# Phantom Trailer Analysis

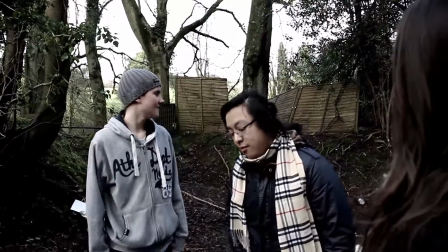[4:07]
Here we see a conversation between the main protagonist, Alex, and his two friends.
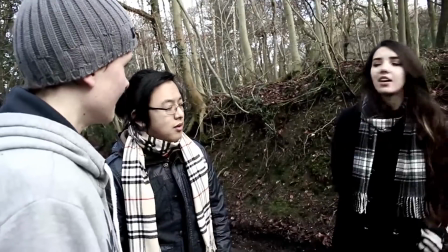[4:11]
This is shot using an over-the-shoulder angle and is changing sides, yet not breaking the 180-degree rule.
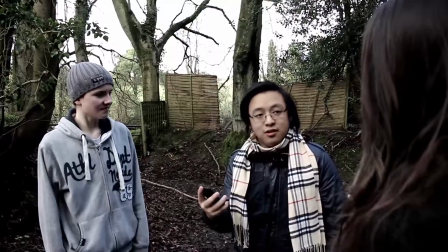[4:18]
The intention of this scene was to introduce and build upon the trio's characters for the audiences to start to relate with them,
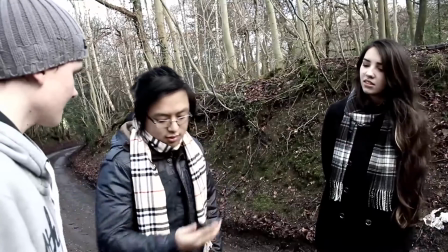[4:25]
so that they might start caring about them later on.
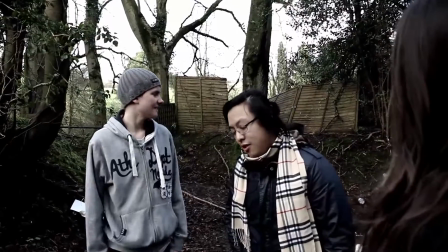[4:28]
This is because when they are put into danger, it will have a bigger effect on the audience, making the trailer seem scarier and more risky.
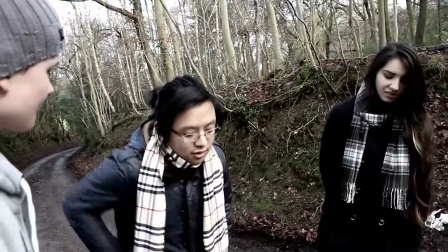[4:36]
The character in the middle could be perceived as an impatient jerk, which is a character often included in horror films.
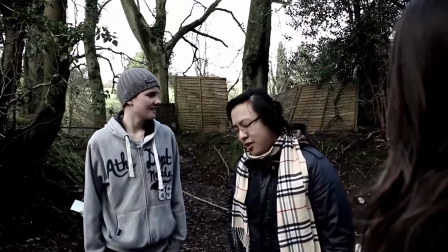[4:45]
This helps to follow conventions set by other horror films. No signal.
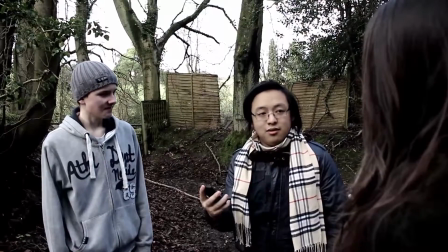[4:53]
Once again, we hear another music climax. This helps to build up pressure and foreshadows what will happen to the characters later on, as more and more things go wrong.
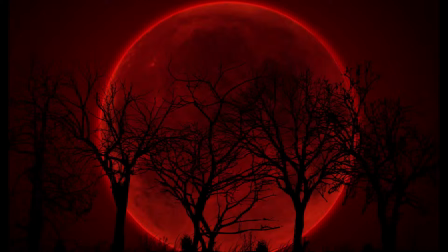[5:02]
I'm now going to show some more of the trailer until we meet the main antagonist, the Phantom.
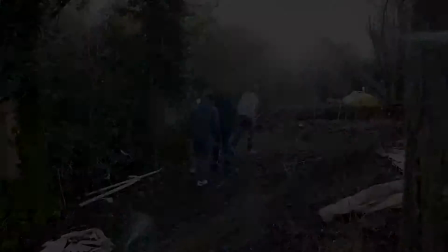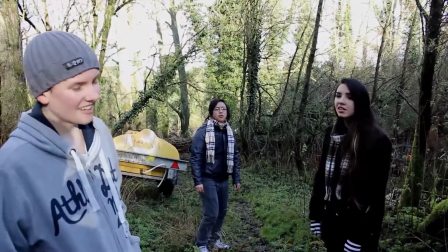[5:11] Whoa. Alright. Website was right.
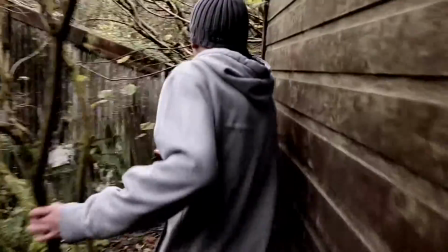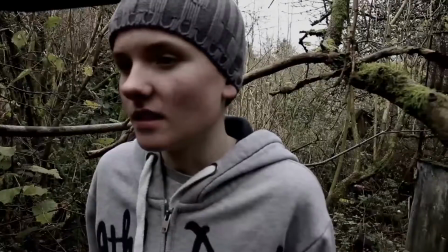We now see the trio approaching the house shown at the start of the trailer, the one that the boy died at.
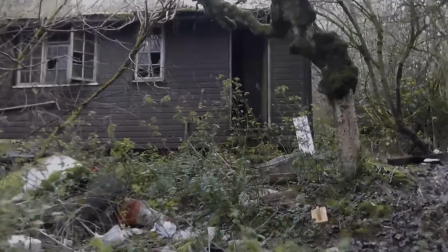[5:34]
Here I have used heartbeats in the background of the trailer. Heartbeats are often used in horror films as an easy way to build up stress for the audience.
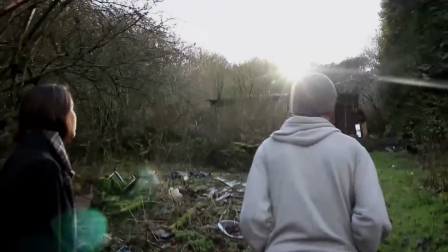[5:43]
I thought that the result was quite effective at building up tension. I used over-the-shoulder shots once again to try and show the event from the character's perspective. This is effective when trying to get the audience to relate to the character and fear for them.
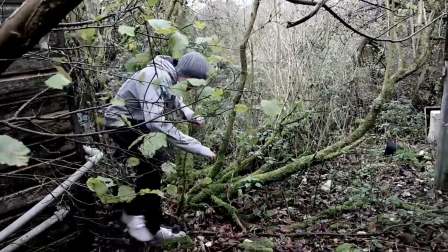[5:57]
I ended the music with a single piano note that I recorded to silence. This then allowed me to use the jumps.
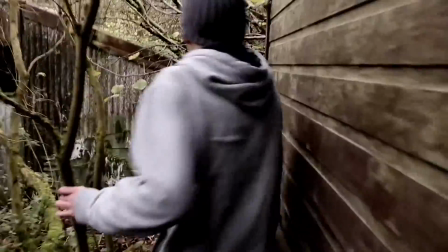[6:05]
I had the Phantom appearing behind the main protagonist Alex, as this is where people usually feel most vulnerable, as they cannot see behind them.
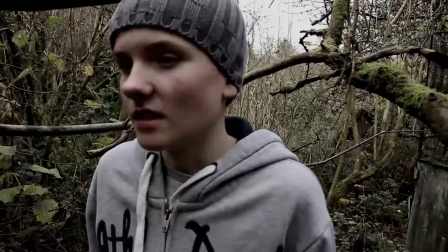[6:13]
Here I also added a loud scream as an initiator for the jump scare.
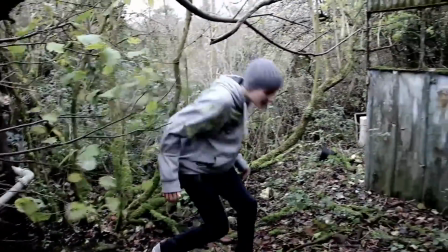[6:20]
Close shots were used for this scene, as it allows the audience to feel as though they could easily be in the protagonist's shoes,
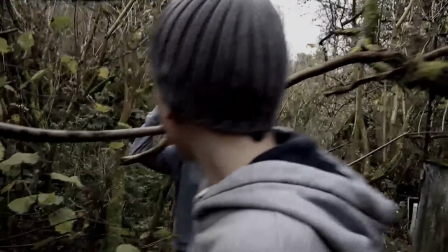[6:26]
increasing the realism and scare factor. I also used a red hue when the antagonist attacks.
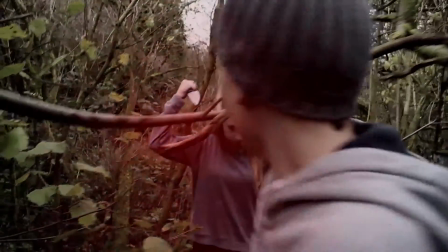[6:33]
This follows the colour scheme of the rest of the trailer and relates to blood and danger, subconsciously in the audience's mind.
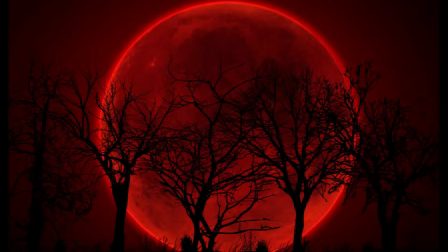[6:40]
I'm now going to show you some more parts of the trailer of the characters running away and Ming unfortunately dying. And afterwards I can go through it and analyse it like I have done the rest of the trailer so far.
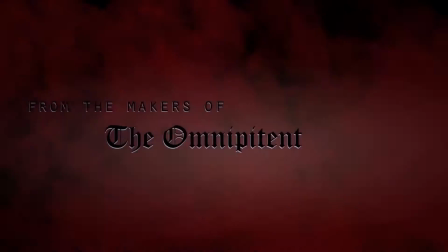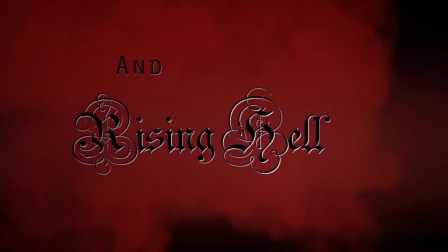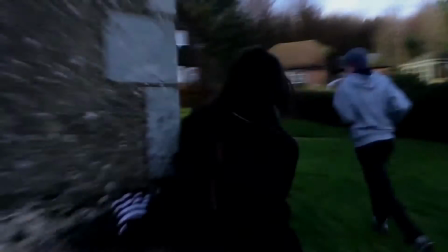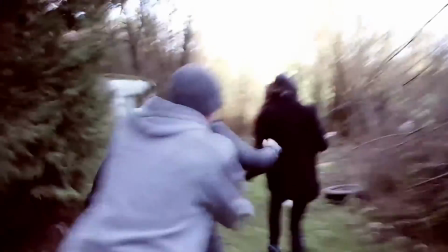[7:24]
Here we hear an inhuman scream, representing the Phantom chasing the protagonist and his friends.
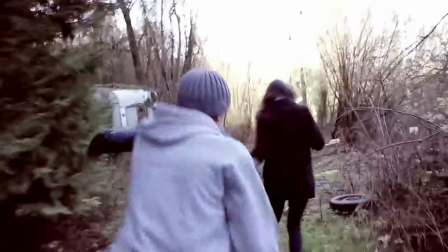[7:33]
This scream slowly builds in pace to increase the fear factor for the audience.
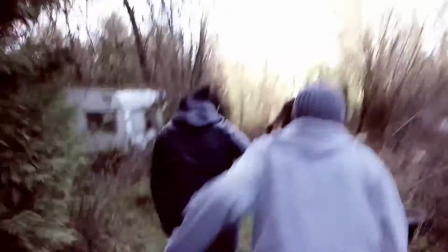[7:37]
I also sped up the pace of the editing to go along with the characters running away and to increase the action of the scene.
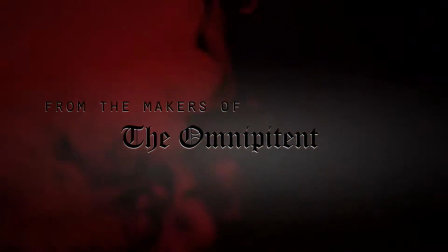[7:44]
I felt at this point that the trailer was audibly lacking, so I decided to introduce the sound of a large bell. I thought this sound created variation from the rest of the trailer, and also gave it a spooky and powerful feeling whenever heard.
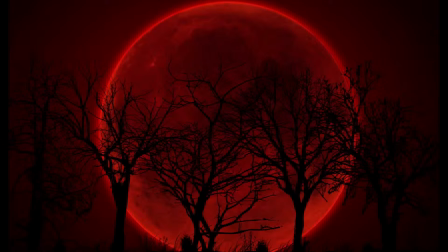[8:04]
Once again, the music is building up to create tension. This is often done in horror films and would be considered a norm, meeting horror conventions.
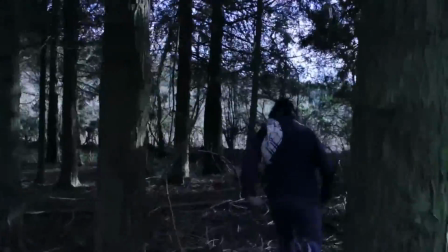[8:12]
We see that the characters have split, and Ming is now on his own, with the Phantom closing in.